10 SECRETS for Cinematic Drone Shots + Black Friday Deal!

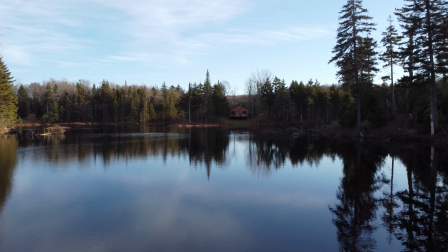(16:33)
On the left, the ripples in the water create a feeling of movement since I'm flying so low to the water.
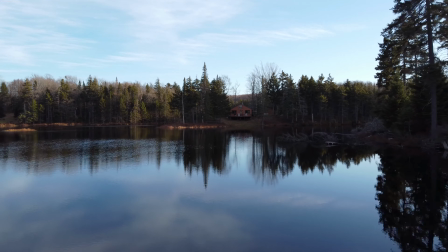(16:38)
Now if the water has ripples, it creates this really nice effect.
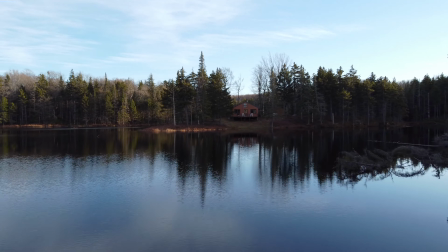(16:42)
And if there are tree branches or other objects in the water, it adds more interest and a feeling of movement.
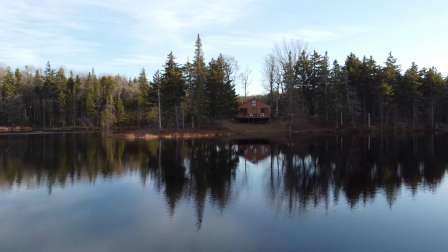(16:47)
As I fly closer to this house, the reflection of these trees almost looks like a painting.
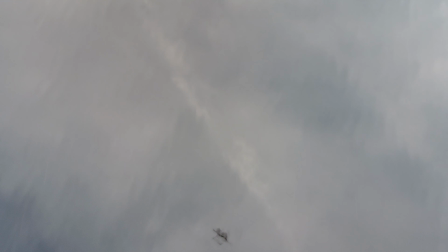(16:52)
Now I could also do this going backward, moving in the other direction, and the tree branches, etc. are revealed.
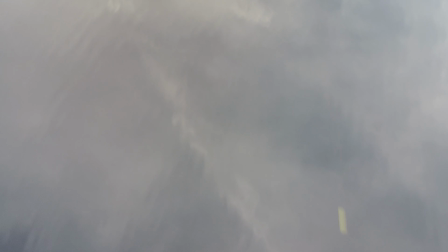(16:58)
One thing not to do is get the drone in the shot, but I'm going to tilt my camera up. Now we can see the ripples in the water as I'm flying forward.
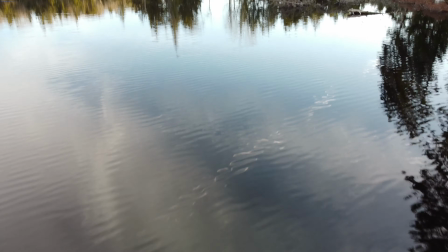(17:05)
Now we see a tree, and then the scene is being revealed. I didn't execute that shot perfectly.
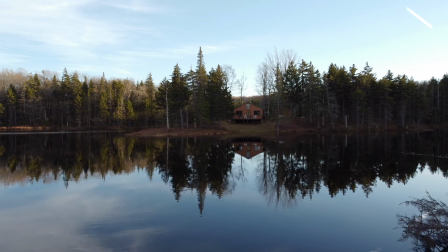(17:11)
I could have moved my drone and the gimbal a little more smoothly for a better execution of that shot.
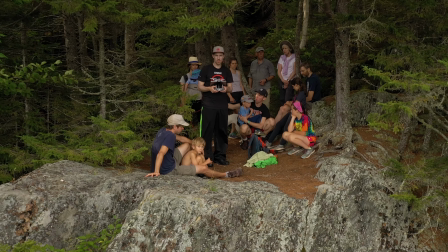(17:16)
Secret 9, Droney. My next secret for getting cinematic footage is called Droney,
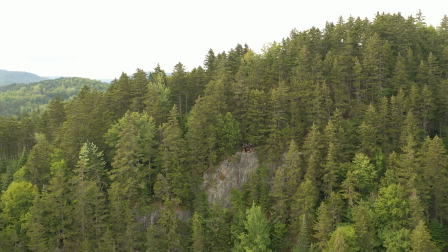(17:21)
which is the term DJI uses for an intelligent flight mode that starts close to the subject and then flies far away,
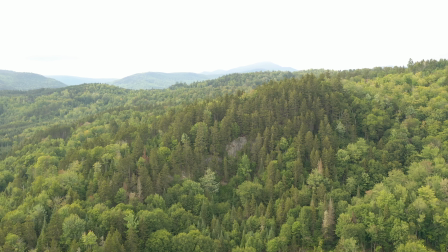(17:28)
or starts far away and then flies close to a subject. Now I'm going to show you how to do this with DJI's intelligent flight mode.
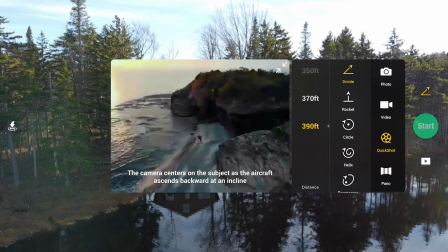(17:35)
Then I'm going to show you how I perform this shot manually, which I recommend, and I'll explain in a moment. In the DJI Fly app, if you click right here and then click on Quick Shot and then select Droney, you can choose the amount of feet you want the drone to fly away. You can choose 390 feet and the drone will go to that distance.
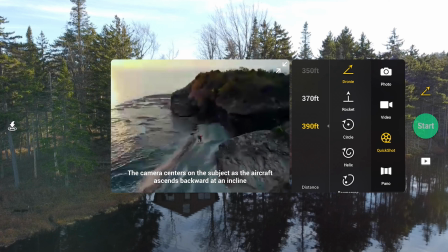(17:53)
I recommend always choosing the maximum distance, always choosing 390 feet, because you can always edit it shorter. It's like cutting hair. You can always make it shorter, but you can't make it longer. So I always shoot plenty of footage, and then I can make a decision how long I want it to be when I edit the footage.
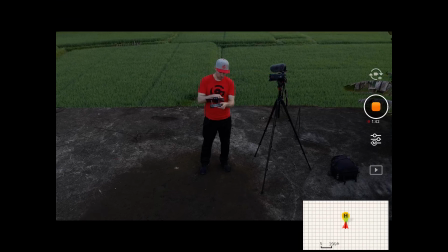(18:10)
This is similar in DJI Go 4 app. Click on the remote icon, choose Quick Shot, then choose Droney.
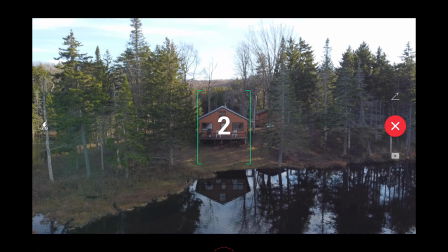(18:16)
Once you're in Droney, drag your finger over the subject. So for me, it's this house. Then press the start button. Then it'll give you a 3-second countdown until it begins.
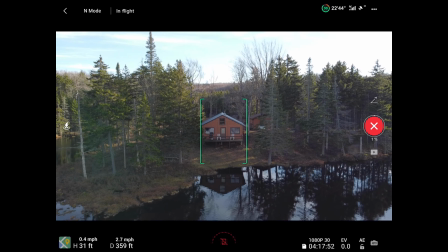(18:27)
For me, Droney is too slow for my taste. As you can see, it's going up and away, which is great.
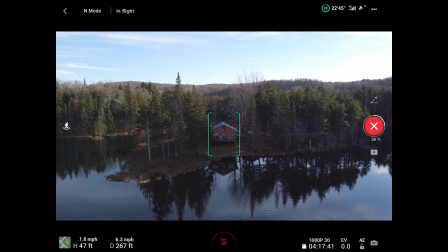(18:32)
We want to go up and away, or start really high up and go down toward the subject. But a better way to do that would be to do that manually.
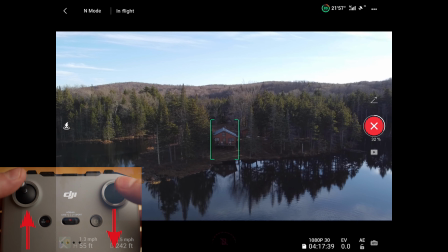(18:40)
I could use the remote controller. If I started close, I could press the controller like this to make the drone go up and away.
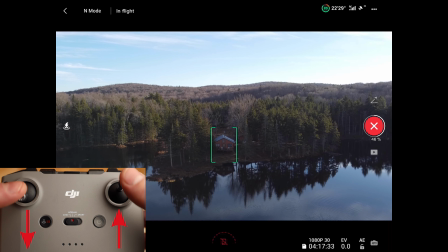(18:46)
Or I could press the controller like this to make the drone go down and toward the subject.
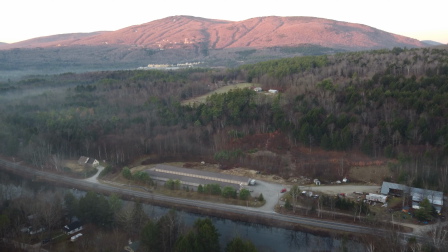(18:51)
Now here we have this beautiful mountain. We have this nice scenery. The mountain is a ski area in the wintertime.
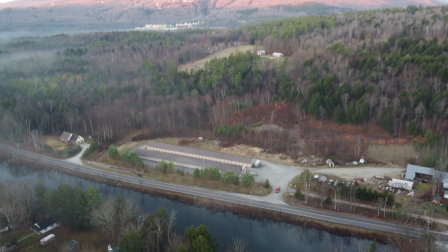(18:57)
I'm gonna tilt the gimbal down and the viewer's eye switches from the mountain to the red truck.
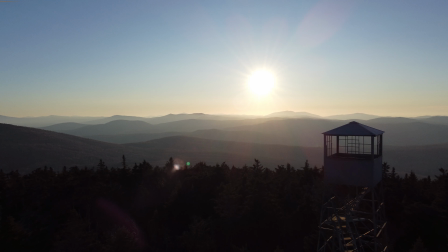(19:02)
The red truck is a good storytelling element. Its color stands out from everything around it. And we follow that truck with our drone. And then I'm gonna cut to another scene of the truck driving down the road.
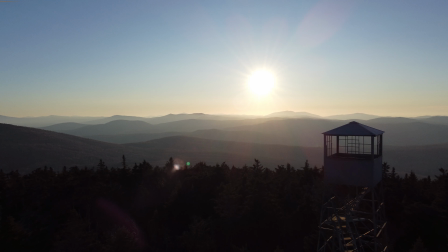(19:15)
And that could be the beginning of your film right there. Another technique, I like to start with a landscape and move backward, and we can see the main subject come into the frame.
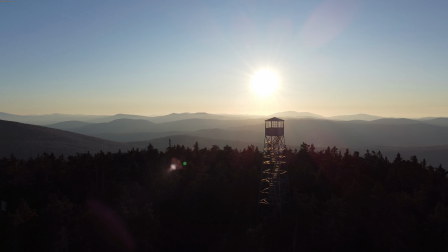(19:23)
In this case, it's the tower again. So we see this beautiful landscape, but obviously the tower catches the viewer's eye, so that's where the focus is. So try starting in front of the main subject or close to a subject and fly backwards. On the left side,
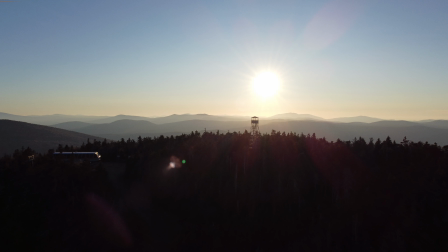(19:37)
the gondola on the top of the ski area is coming into frame, and we can see the beautiful landscape. If you prefer a silhouette like this, then shoot into the sun. If this is not your style, then shoot in the opposite direction with the sun.
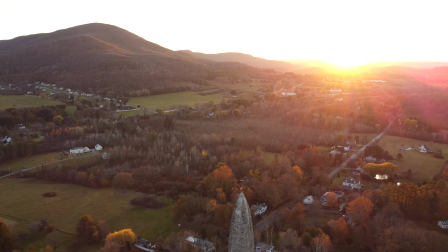(19:51)
Same thing here, I'm shooting into the sun, and you can see the tower being revealed as I fly backward. I'm framing the sun on the right side, rule of thirds.
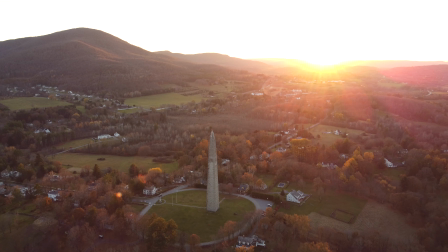(20:00)
The sun is in the center right, and the mountain is in the center left, and then the subject is right in the middle. If you put those three elements together, they form a triangle, making for a great composition. Then I go back, and now this is our money shot right here. We see the monument, the mountain, and the sun.
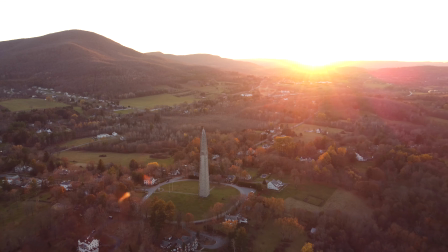(20:18)
Those three elements all together make this a really pleasing shot. In the next one, we got our cabin again.
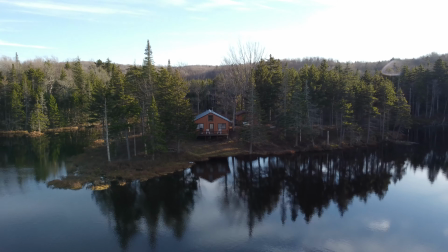(20:24)
I start close, and then as I move back, you can see that beautiful painterly reflection from the trees.
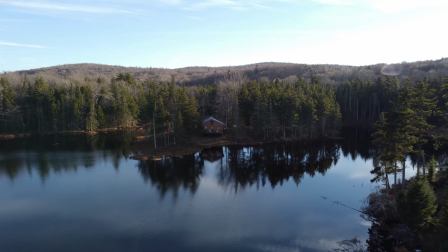(20:30)
And then we notice some more trees, and I'm moving the drone up at the same time I'm moving it backward.
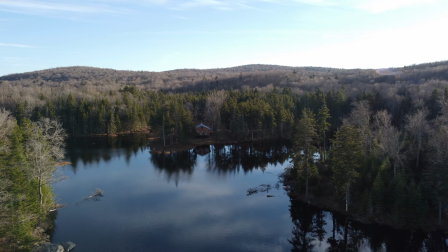(20:35)
How far up you want to move depends on the subject, so use your best judgment.